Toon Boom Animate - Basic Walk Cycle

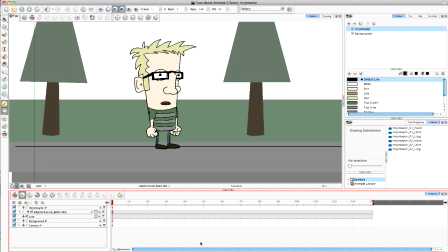Hello there. In today's video, I'm going to be showing you how to create a simple but basic walk cycle. So if you're new to animation and you're looking how to create a walk cycle quickly and easily, hopefully this will inspire you and be the video for you. So I'm working in Toon Boom Animate and I've created a little cartoon version of me here.
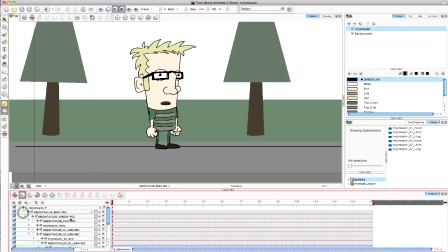And as you can see, if I click down here, he's all rigged and ready to go for the animation. I won't go into the details of the rig on this video.
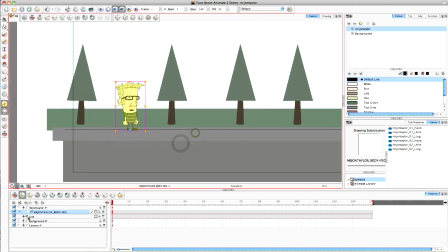So the first thing I like to do, once it's all ready to go, I've got a basic background in there as well, is to create this line layer as a guide so that when I start to walk him across the screen, I can see that he's walking flat on the floor rather than going off into the sky somewhere.
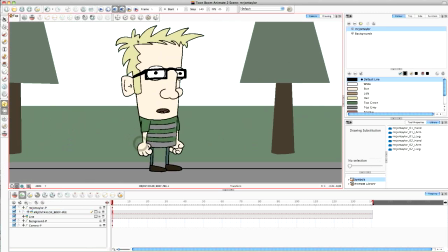Okay, so we're going to create our first pose now. Now, this walk cycle contains only four keyframes.
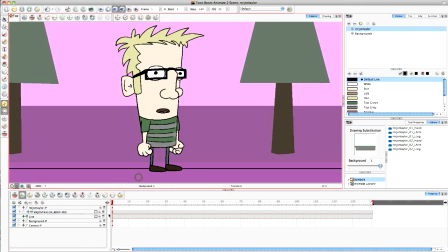So the first keyframe is going to be the legs open position.
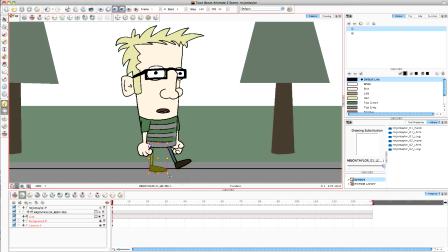So as he's walking, he's stretching his legs out. So, nice, simple, basic position, like so. So, you can play with this and be fiddly if you want to be, but I'm just going to do it nice and quickly for you.
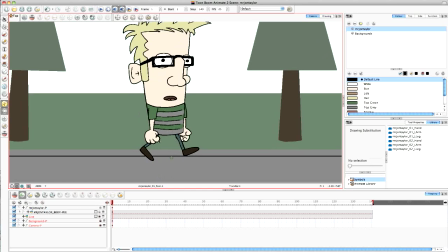So, this is the behind leg, and this is the front leg here. So, if this is the front leg, the front arm should be opposite to that. So, we'll create that. Feel free to move the arm around the body. The shoulder would rock, so don't feel you have to just use it on the pivot, like here.
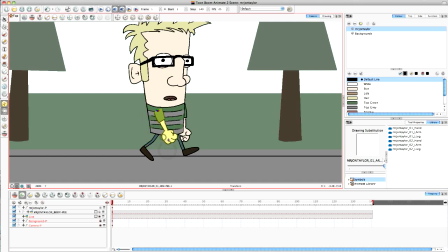You can actually physically move the arm. It will look slightly more natural if you do as well. And find a position to have your wizard. I'm going to make this hand just stick out slightly from the body there, so it comes around the body. And this arm will do the opposite. So I'm going to move that in here and have that just poking out that side of the body. So there we go.
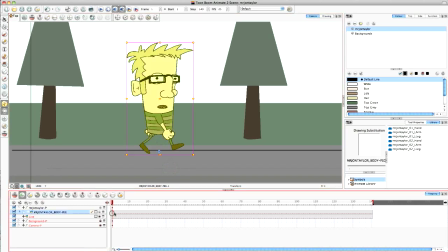Keyframe one is done. Keyframe two. So we go in here, create a keyframe.
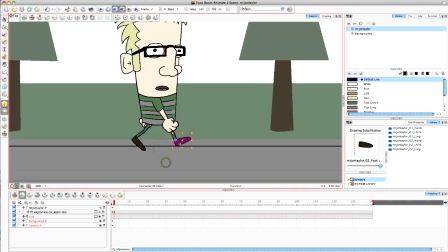This is the passing position. So this is now the weight-bearing leg, so we'll move that in. We'll get rid of the slight bend that I put in the first frame. Move that backwards and tilt it slightly so that the weight looks natural. And then this is one that's got the passing leg, so that's going to be up high.
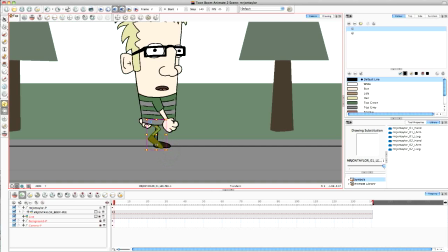And we're going to move that more central as well so that it looks reasonably natural.
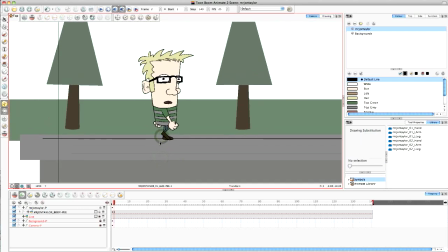Okay, let's have a look at that from a distance. Okay, and for this frame, we'll ignore the arms. We won't need those for now. But the thing to remember here is that on this leg is the back leg.
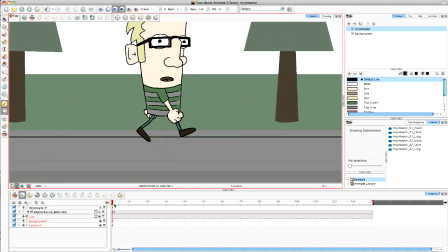Now that shouldn't go below this line. So on this frame, you can see it's gone down below the line. So I'm going to select my body layer and lift that up so it's sitting on top of that line.
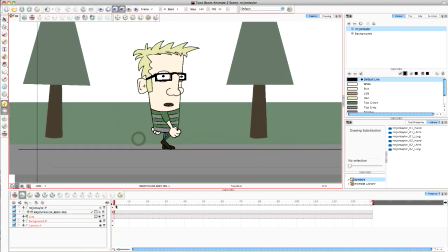If you do that, also what will happen is the character will then start to bob up and down as he walks, which obviously is very natural. So always do that if you can help it. So that's the lowest position of the body, and this one is the highest position of the body.
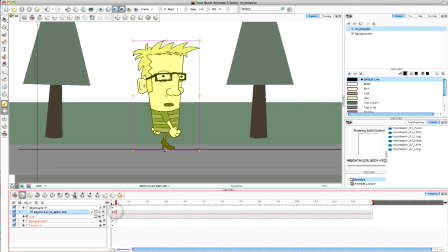So that's the second keyframe. The third keyframe, so we'll just create that, is really a copy of the first one, but just the opposite.
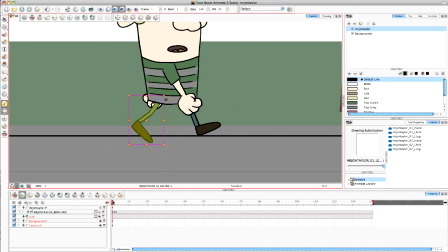So if we follow this leg here, to make sure we have the right one, it's at the back, it's in the middle, and now on this frame, it should be at the front. So I'm going to bend that back out, make it straight again, start from the beginning as such.
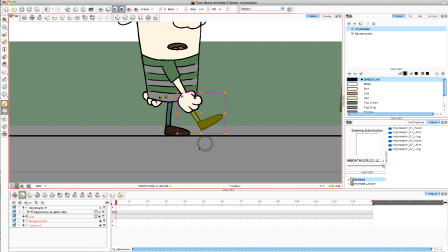And now that should come forward and come out. But obviously at this point the body should be at its lowest point again.
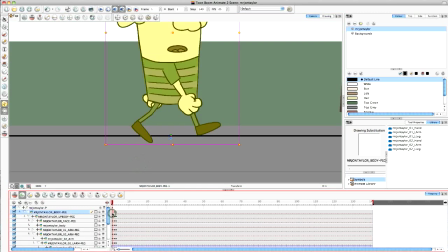So open up your body, select the first frame, copy that and paste it, and it will bring that body down again. So now you're working at the same height. And put that foot on the floor.
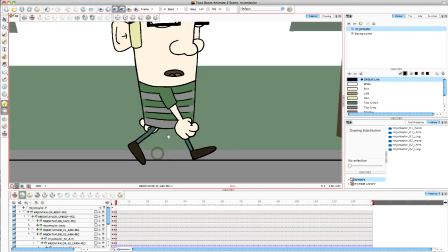And then this one will add a little bit of a bend. Right, now what we need to do is just flick between the first and the third frame.
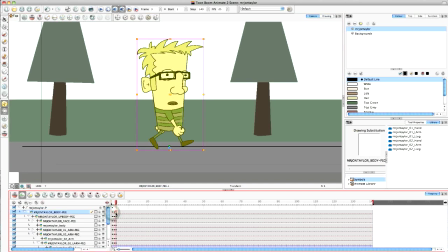And just see if they're similar. Now they are pretty similar. I'm quite happy with that. That's fine. They're close enough. So that's and then all we need to do the arms on this one. So I'll just change the arms to the other extreme position. So that arm's going to rock back to that side of the body again.
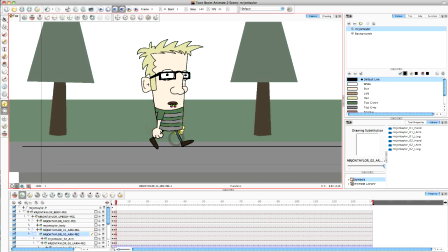And this arm will come forwards and be the opposite to the first frame.
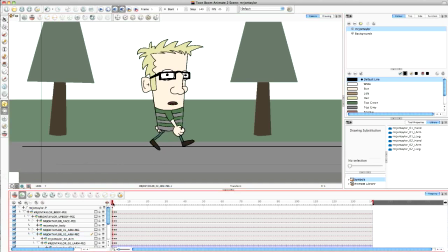So now as we start to look, obviously the arm doesn't move on that frame, but we'll sort that out later. That's the basic first three positions. So then we create a fourth position, which again, unlike the last one, or like the first one, is the copy of the second frame.
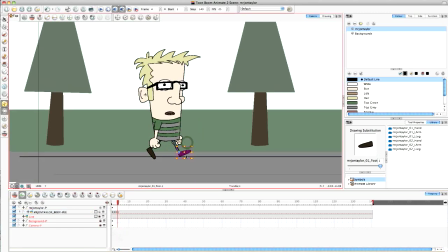So we're just doing the passing shot now. So if I zoom in again to do this, this leg is the weight-bearing leg,
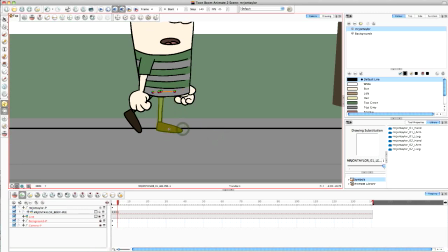so slightly bent, and then just slightly past center. Make sure that foot's flat.
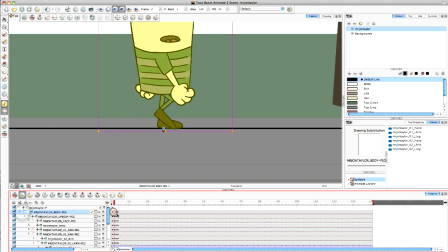And I'm going to come in, I'm going to take the second frame, and then paste that onto there, so he lifts up off the floor again.
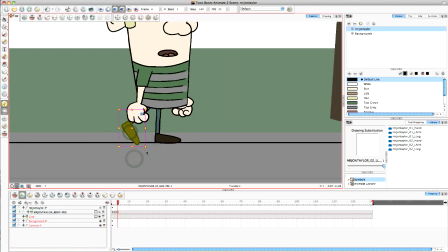And now this one is the passing leg. So I'll bring that forward, nudge that back into space a bit, and then just make sure that that is not passing. passing by. And that knee is poking out slightly past that leg.
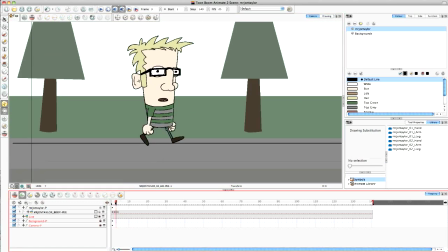Okay, so that is our basic walk cycle. So what we're going to do now is we're going to stretch this out. So I'm going to bring this out 1, 2, 3,
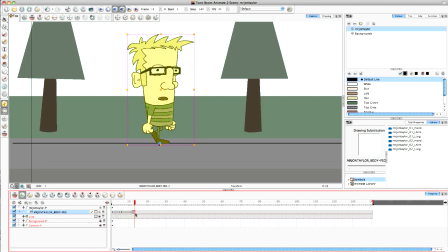4, 5 frames. Same with this one, 1, 2, 3, 4, 5. And this one as well, 1, 2, 3, 4, 5 frames. Okay, so that's our leg movement there.
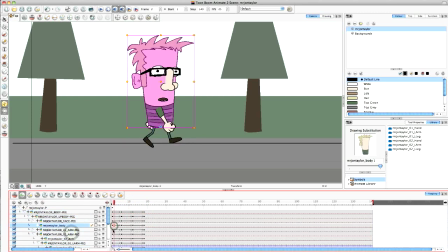Let's sort these arms out quickly. So we're going to go in. Now we want to keep that position, but what we want to do is get rid of this position. So we'll get rid of that one and get rid of that one. And now what you'll see is that the arms will now move into those two different positions.
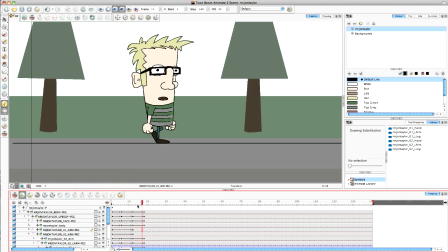Obviously they stop moving there for now, but that will change in a minute when we cycle it. Okay, so let's have a little look.
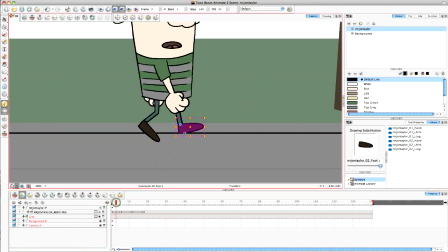Now one thing we need to do is this back foot. Let's have a look at this back foot. As it moves, it shouldn't. It's now weight bearing, so it should be flat on the floor. So let's just turn that down and make sure it's flat. And let's keep an eye on it and make sure it doesn't dip under this line here like it is here.
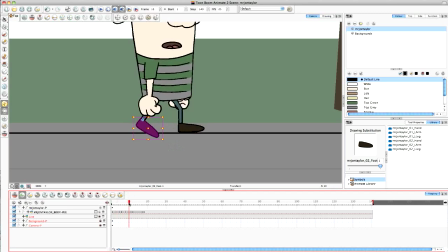So it's moving it along, and again here it needs to be a bit higher really. Let's keep an eye on that foot to try and keep it looking more natural. There we go. So now it stays on that floor.
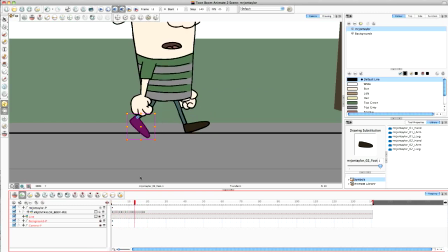And yeah, that's looking pretty good. Okay, so I'm happy with that. That's a nice start to our walk cycle.
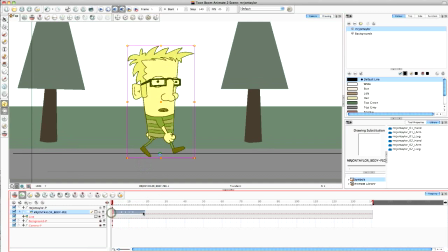So that's all the hard work done. Now all we've got to do is just copy, so select those keyframes, copy them, and then do your 5 frames and paste. So we'll paste that in.
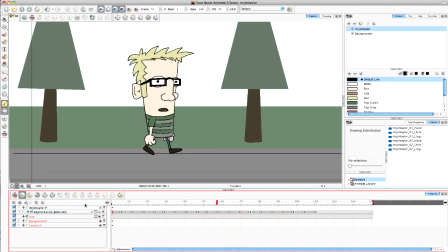And now he should walk on the spot quite nicely. There we go, he's bouncing up and down, and everything looks good. Now, obviously, he needs to move across the screen. So let's zoom out a little bit.
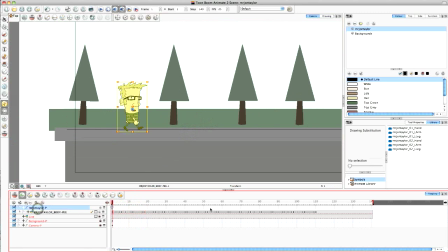So with on the peg layer at the top here, we're going to make a new peg at the end of the walk cycle. And I'm just going to hold shift and drag him across the screen somewhere and let go. And now, as a test, we'll just test it and see what it looks like.
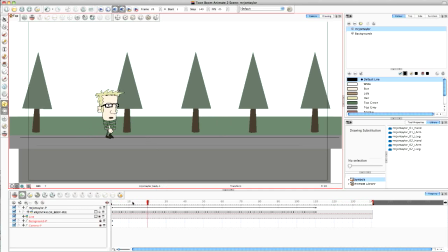That's pretty good. I'm happy with that. It's not looking too bad. But the thing to check here with the walk cycle is one of the worst mistakes is when your character slides across the screen.
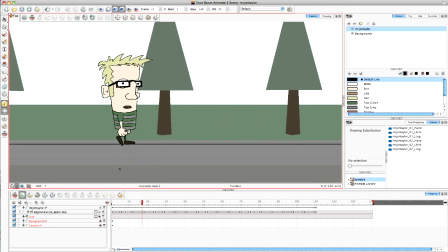To get a natural walk cycle, or one that looks reasonably realistic, the feet mustn't slide.
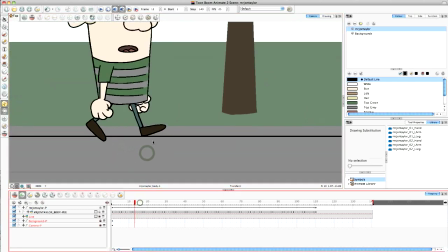So the weight-bearing leg, which in this position is this one here, mustn't slide.
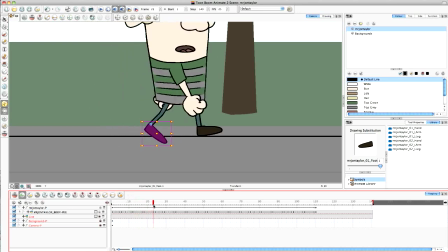So watch the heel. See, the heel doesn't really move out of position. So my guess in positioning for the peg actually worked really well.
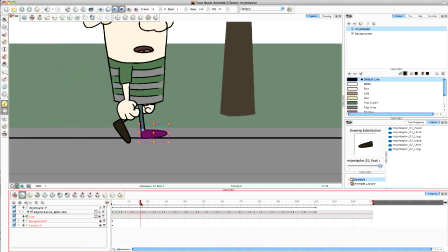So if you watch the weight-bearing legs, they shouldn't slide.
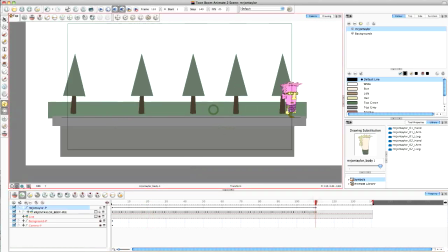The worst thing you can do is if I move my character really, really far over here and zoom in again, is make it look like he's sliding.
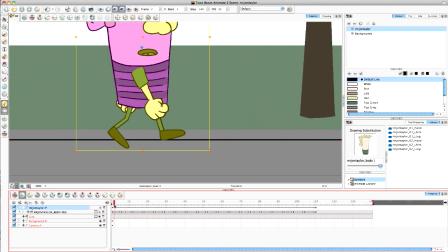See that leg? It's sliding all over the place because basically he's moving too far, too fast.
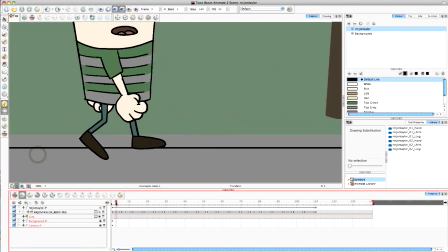So let's undo that and bring it back. So what you want is that weight-bearing leg, as it hits the floor, to really not move. That heel should be on the same place on the floor until it releases off the floor again.